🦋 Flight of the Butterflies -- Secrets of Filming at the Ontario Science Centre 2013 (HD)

We've often been asked whether the sound of the fluttering wings that you hear very prominently when you're surrounded by the butterflies in the monarch sanctuaries you know is a real sound or did we create that with the magic of movies.
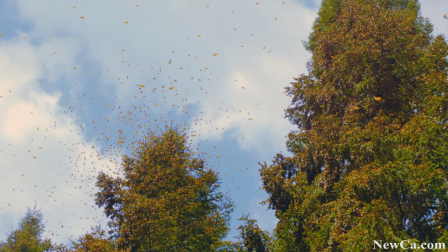That is the real sound. We recorded that on location in the middle of the sanctuaries.
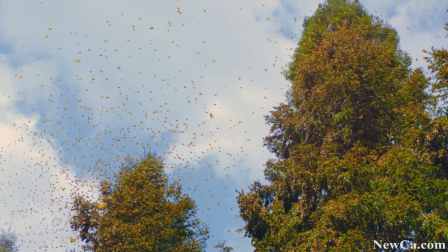And it's a beautiful thing because it makes people really feel like they're there.
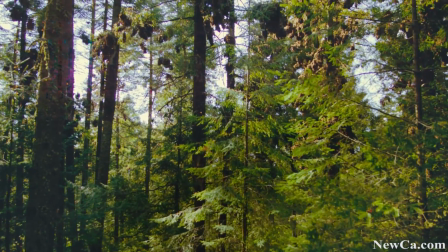Because really 40% of the experience, people often say, of these IMAX films is the audio experience.
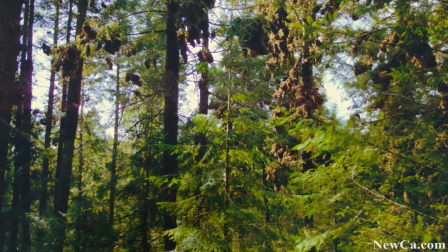Because there's a fantastic sound system. We're able to deliver the feeling of being there, not only visually, but with sound as well, with the real sound.
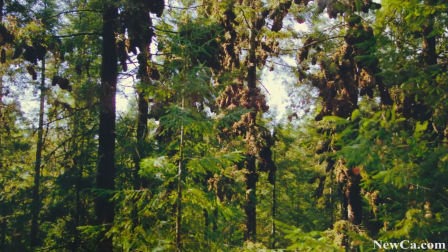How we actually recorded the sound was phenomenally simple. Literally one microphone in amongst all the flying butterflies.
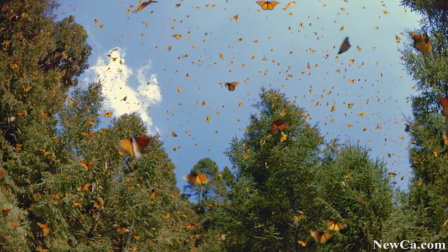That's it. It was very, very simple. I hate to give away something, indicate that something was so cheap to do.
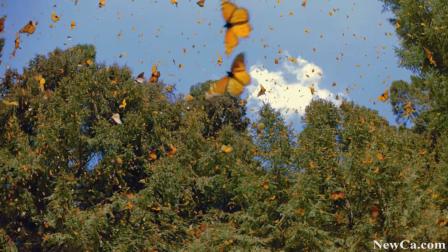That was the easy part. There were plenty of very difficult things on this film, but that was actually remarkably easy.
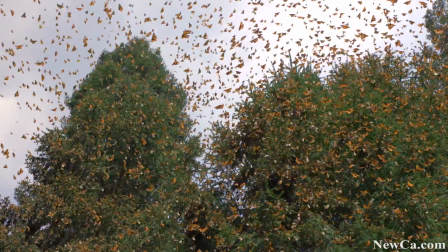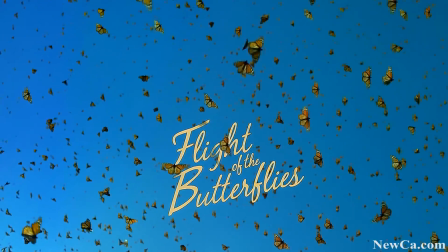The flight of the butterflies.